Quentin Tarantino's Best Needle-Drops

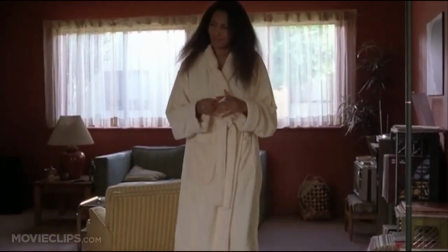It becomes the pivotal point of the dialogue as Jackie and Max bond over their love of the music itself.
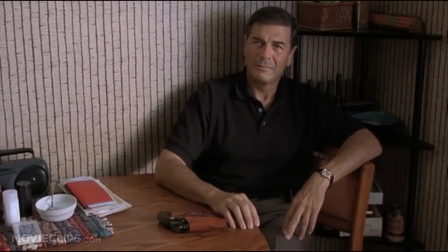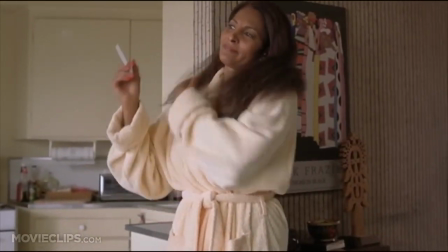This is pretty.
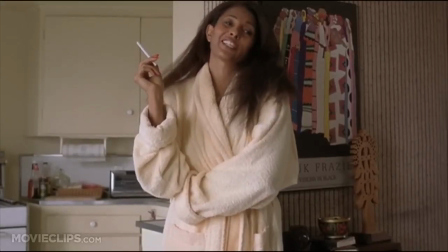Who is this? The Delphonics. It's nice.
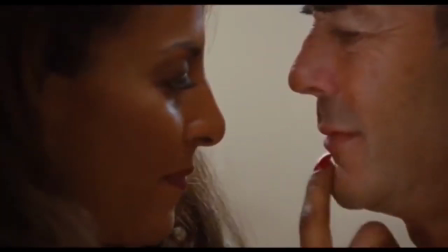Jackie and Max's attraction to each other is the subtext of their shared interest in the Delphonics.
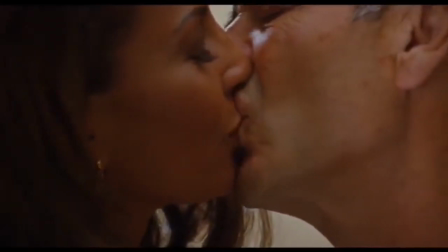This needle drop is a key turning point in Tarantino's greatest love story.
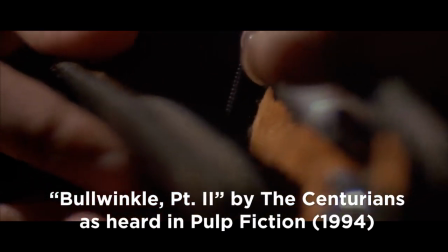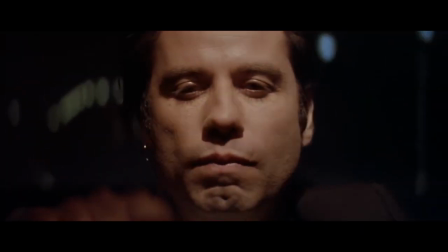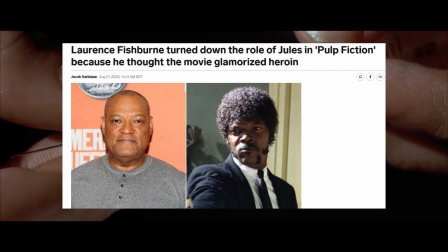Lawrence Fishburne famously turned down the role of jewels in Pulp Fiction because he felt that the film glamorized heroin use.
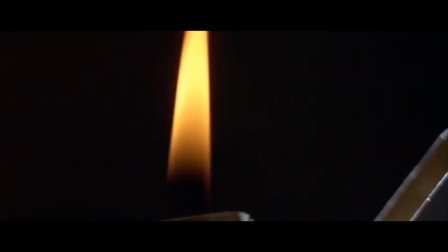And that is true to an extent. This scene makes heroin use look really fun. But whether you agree with the ethics of glamorizing heroin,
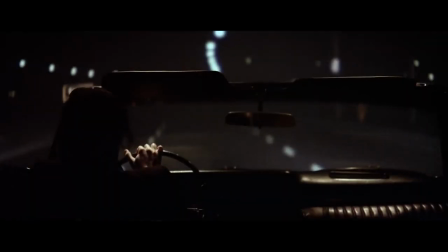you can't deny that as long as that's what Tarantino was doing, he picked the perfect song to capture the allure of a euphoric high.
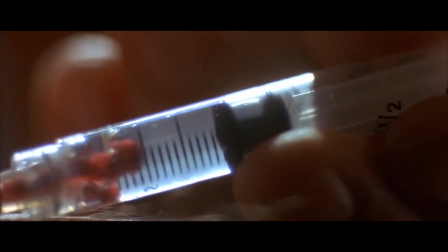The use of Bullwinkle Part 2 makes you feel the way Vincent feels when he shoots up.
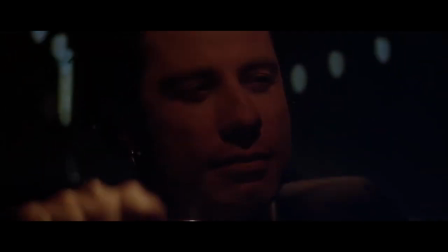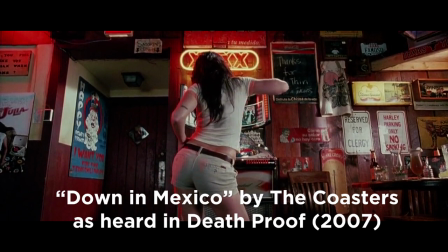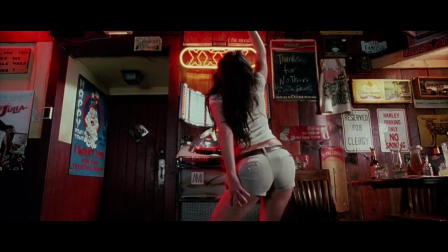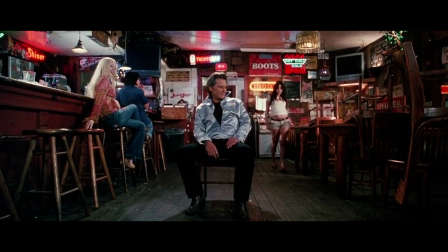Throughout its entire runtime, Death Proof refuses to apologize for being a schlocky exploitation movie. In the first act, there's an extended lap dance sequence.
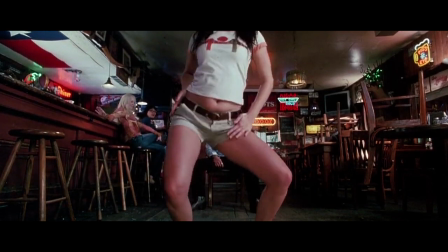Obviously the main attraction in this scene is the sexy dancing, but it also has a bangin' soundtrack thanks to the Coaster's doo-op debut single Down in Mexico.
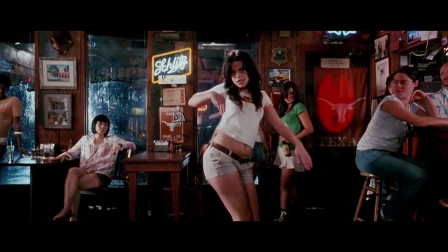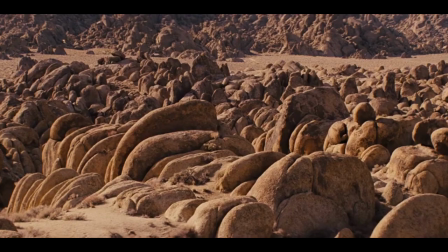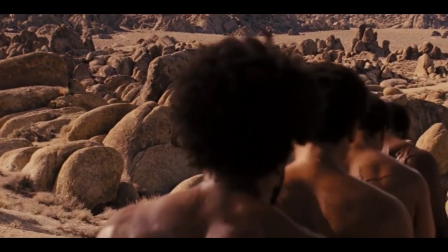The opening scene of Django Unchained introduces Tarantino's Django to the sounds of Rocky
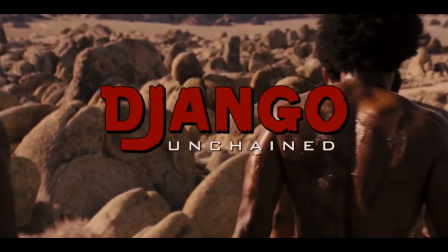Roberts and Louis Spakalov's iconic theme from Sergio Corbucci's original Django film.
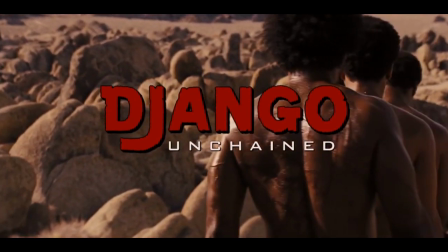Just like in the original, this song elevates the title character to folk hero status and prepares the audience to watch a blood-soaked legend unfold.
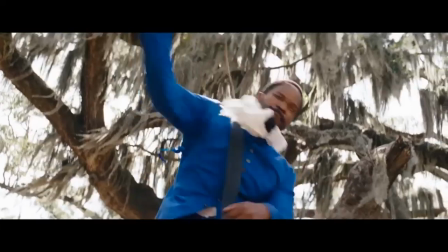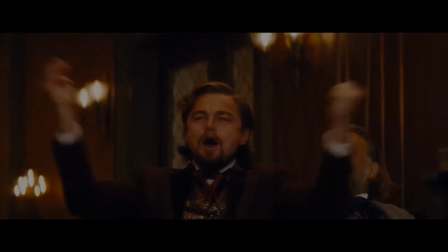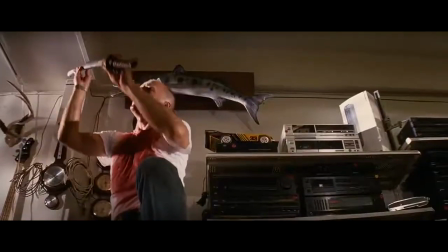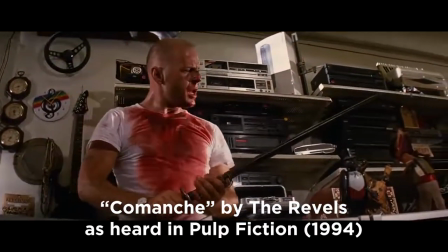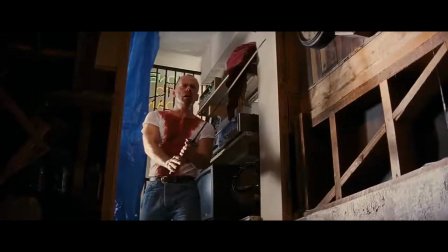When Butch arms himself with a samurai sword and returns to the pawn shop basement to save Marcellus in Pulp Fiction,
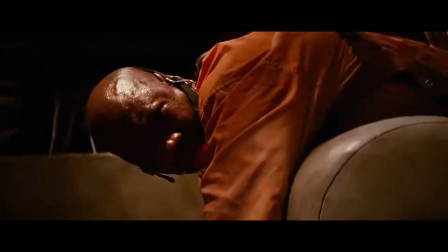Comanche by the Revels matches the chaotic energy of the situation, and it also captures Butch's heroism and bravado,
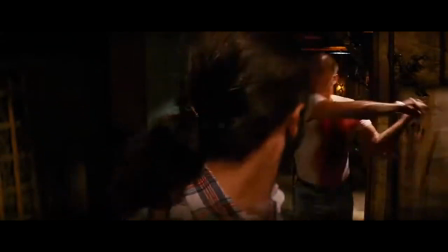and the satisfaction of his revenge.
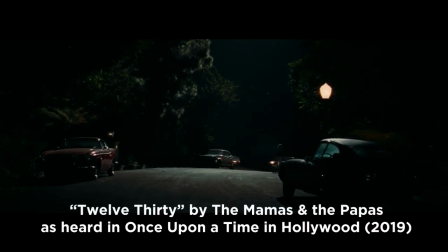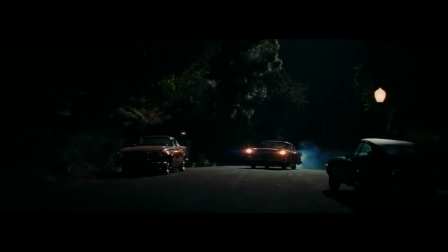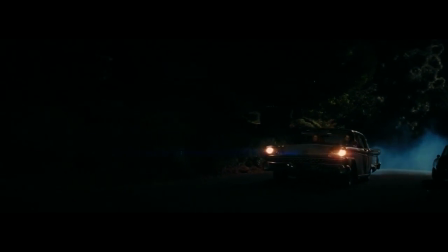When the Manson murderers head up Cielo Drive, knives in hand, before the climactic massacre of Once Upon a Time in Hollywood,
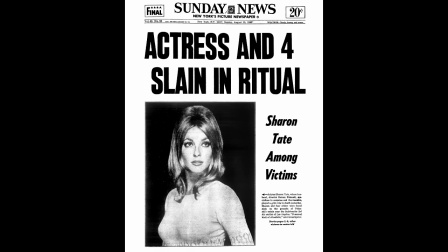1230 gives you a second to reflect on the real life tragedy that happened on this night in 1969.
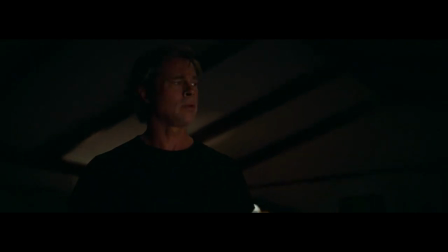Then Vanilla Fudge's tortured,
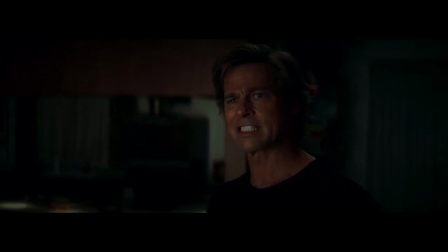psychedelic rendition of You Keep Me Hanging On by The Supremes sets up Tarantino's gonzo alternate version of how that evening plays out.